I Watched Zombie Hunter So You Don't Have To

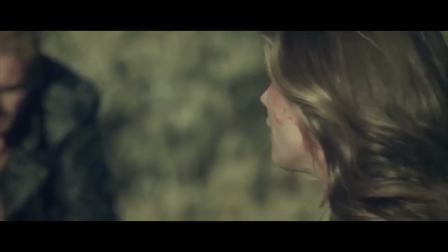33:34 Where did the broken bones come from? Because if they came from the car crash, I very much doubt he would be walking around.
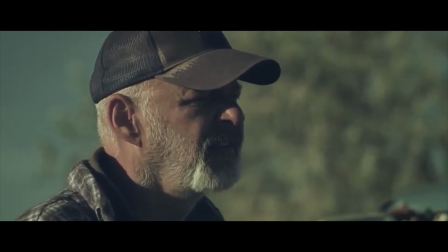33:41 The film then steals a line from Lethal Weapon.
I'm getting too old for this shit.
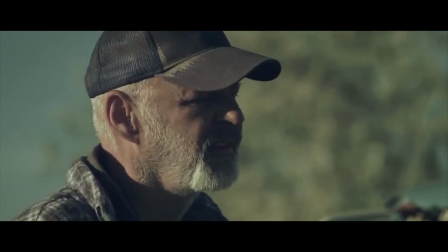33:47 And then Allison and Debbie begin to bitch at each other again, which seems like confrontation for the sake of confrontation,
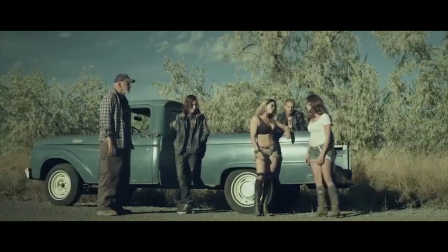33:54 and going on the idea that women just despise other women, with the catalyst being both sexual attraction to Hunter.
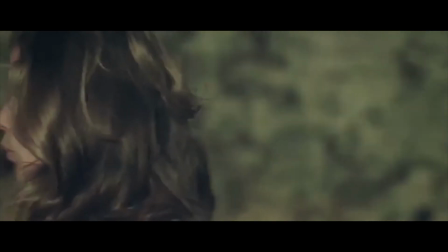34:01 This is a problem when the driving force for any interaction or action of the female characters is in the aim of getting with Hunter.
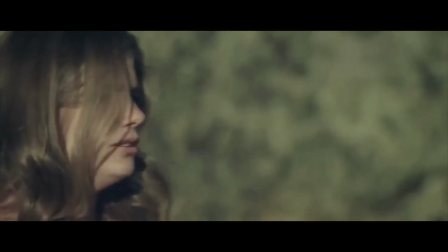34:08 The group decide to head for the army base going through the town of Dharma, and the scene ends with another pointless shot in pink and another fire transition.
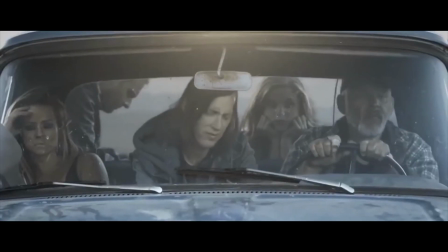34:17 While in the car, we get the weirdest scene with so many delayed reactions and poorly delivered lines.
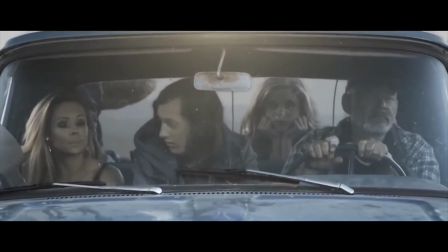34:27 Here, put this
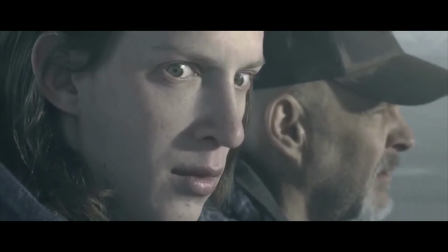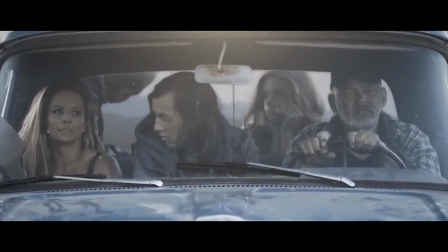34:35 in. Just put it in? Yes, just put it in. Just like that.
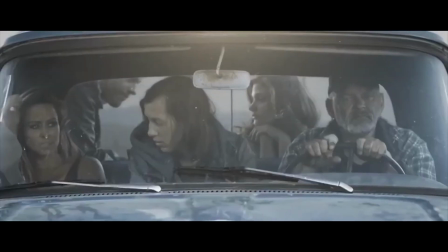34:42 Yeah, just like that.
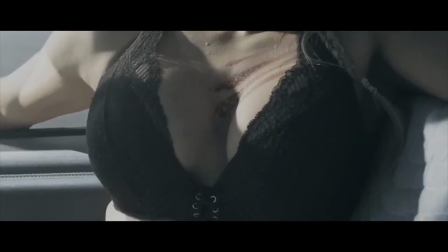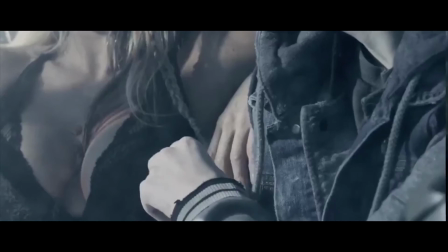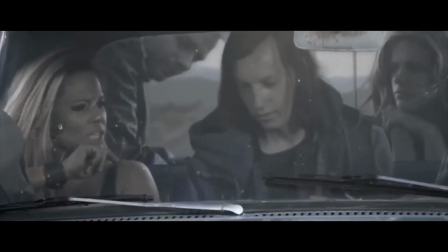34:55 What are you doing?
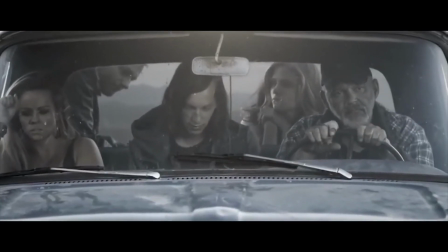35:00 Ew! God. I'm not some skank like your sister.
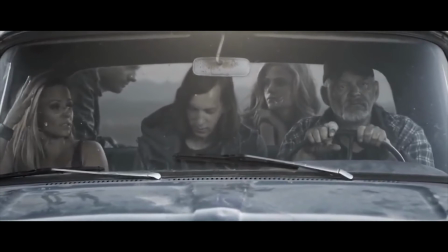35:05 I'm sorry, I just... You just what? I swear, the apple doesn't fall far from the tree, does it?
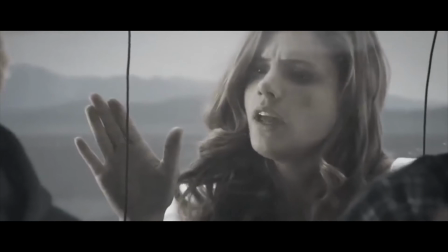35:11 While Ricky continues to perv on Debbie, Hunter and Allison begin a lover's spat.
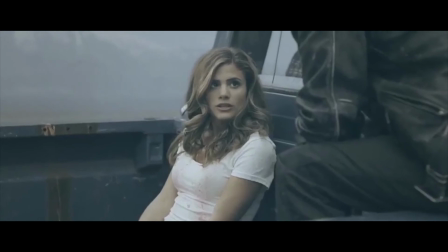35:16 Hey. Hey, I know you can hear me.
Of course he can hear you, he is 2 feet away.
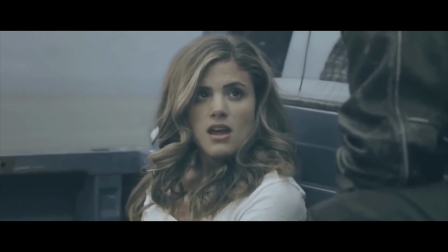35:23 We then get this line from Allison in a voiceover for no reason as
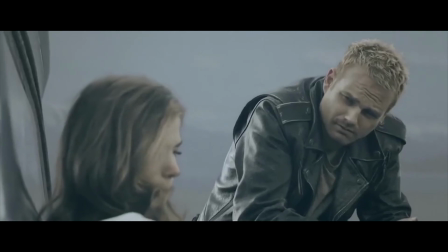35:28 You meant to use this to give insight into the character, but we already know this, so it's just pointless.
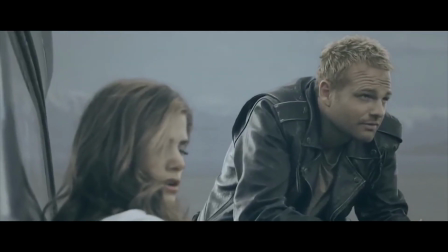35:38 You really don't remember, do you?
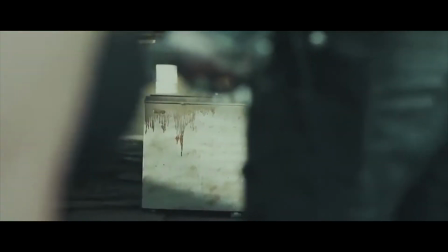35:43 The group arrive in Dharma and begin to look around at the deserted town. They find a shop where Rookie looks inside a freezer and the contents cause him to throw up.
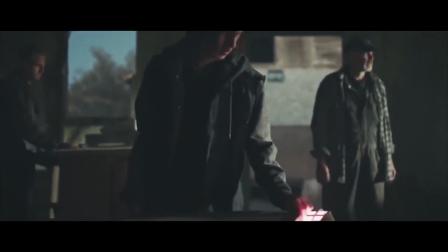35:52 The rest of the group then look inside, leading to them all throwing up as well.
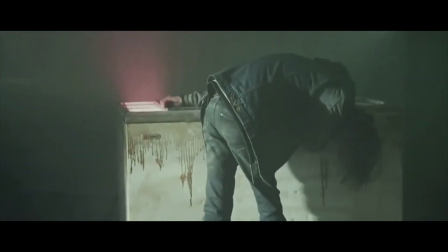35:57 This is meant to come across as a comedic scene, but as there is no hint to what is in the freezer,
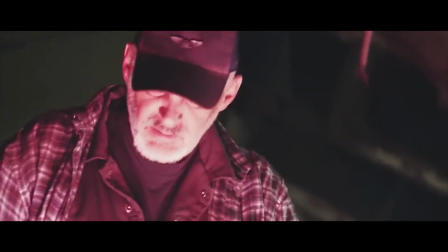36:02 them throwing up at something disgusting just makes sense if they had an extended scene,
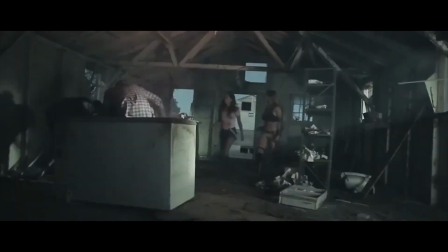36:07 so each one went up separately and then threw up and it could have worked.
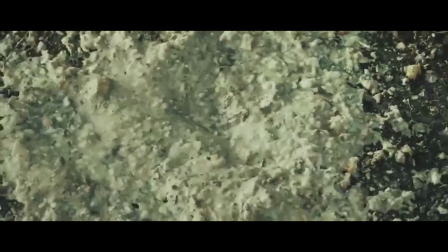36:12 However, while they were throwing up, their van disappears, even though it is right outside, directly in front of them, and they didn't hear anything.
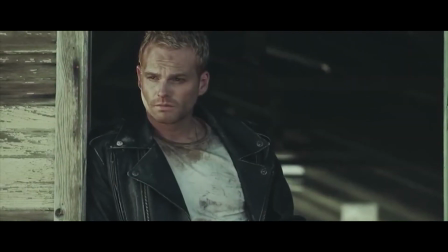36:20 The group decide to split up to look for the truck.
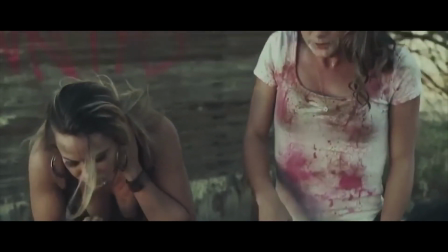36:22 Here, we get another attempt at comedy where Hunter leaves the group and Allison assumes he's deserting them, but the setup is so poorly done.
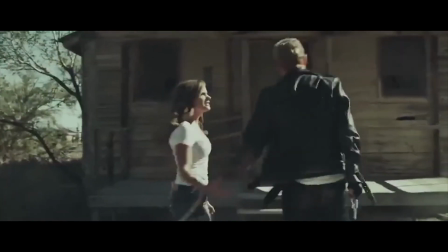36:36 Hey! Hey! Don't act like you can't hear me, okay? Whether you like it or not, we're all in this together.
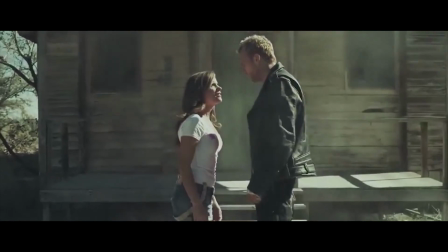36:42 So where the hell are you going? We need the truck. I'm looking for the truck.
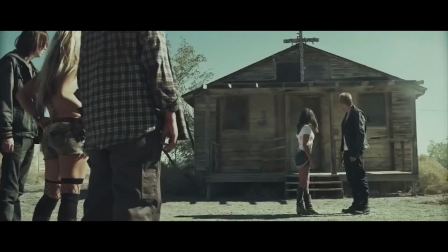36:50 Oh.
They keep putting in these jokes but never committing to them, so they always just come across as awkward and unfinished.
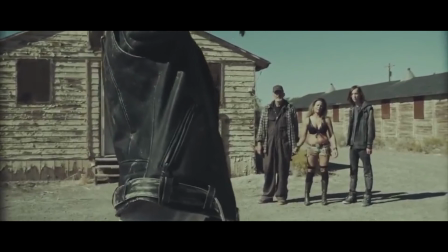36:58 So, Allison and Hunter go to inspect a mysterious house, leaving Jerry, Debbie, and Ricky outside.
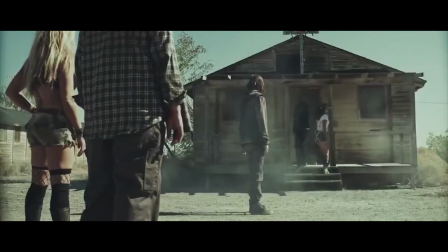37:03 Debbie then decides to wander off to pee, which is one of the laziest ways to get someone to separate from the group and then to be killed off.
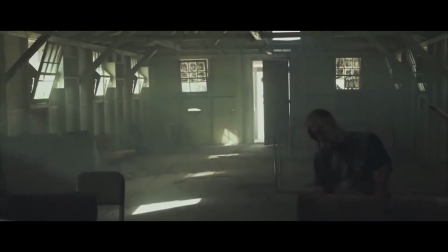37:11 And to no one's surprise, she is then stalked by a mysterious stranger, and then hears a non-diegetic sound.
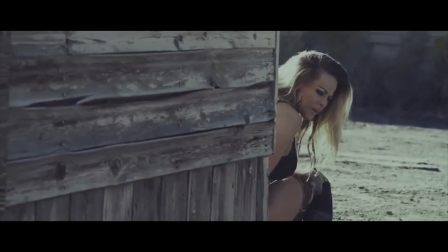37:20 Damn it, knock it off! I'm not in the mood for your game.
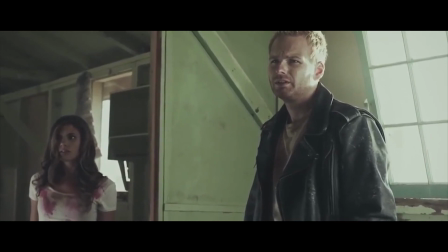37:24 Back in the shack, Allison and Hunter continue to investigate, when they find some words drawn in blood on the wall, along with severed heads, and we get this line from Allison.
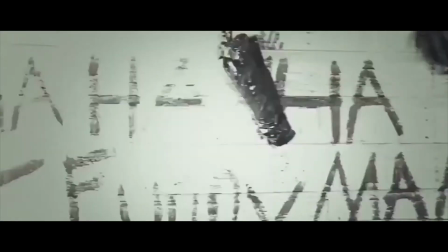37:33 What does it say? Are you illiterate?
It's literally in bold English.
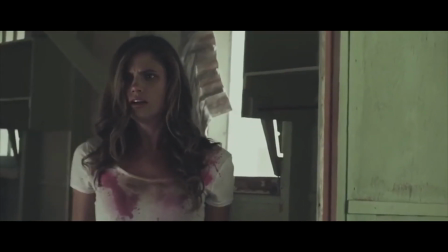37:39 Back with Debbie, we get some very integral plot,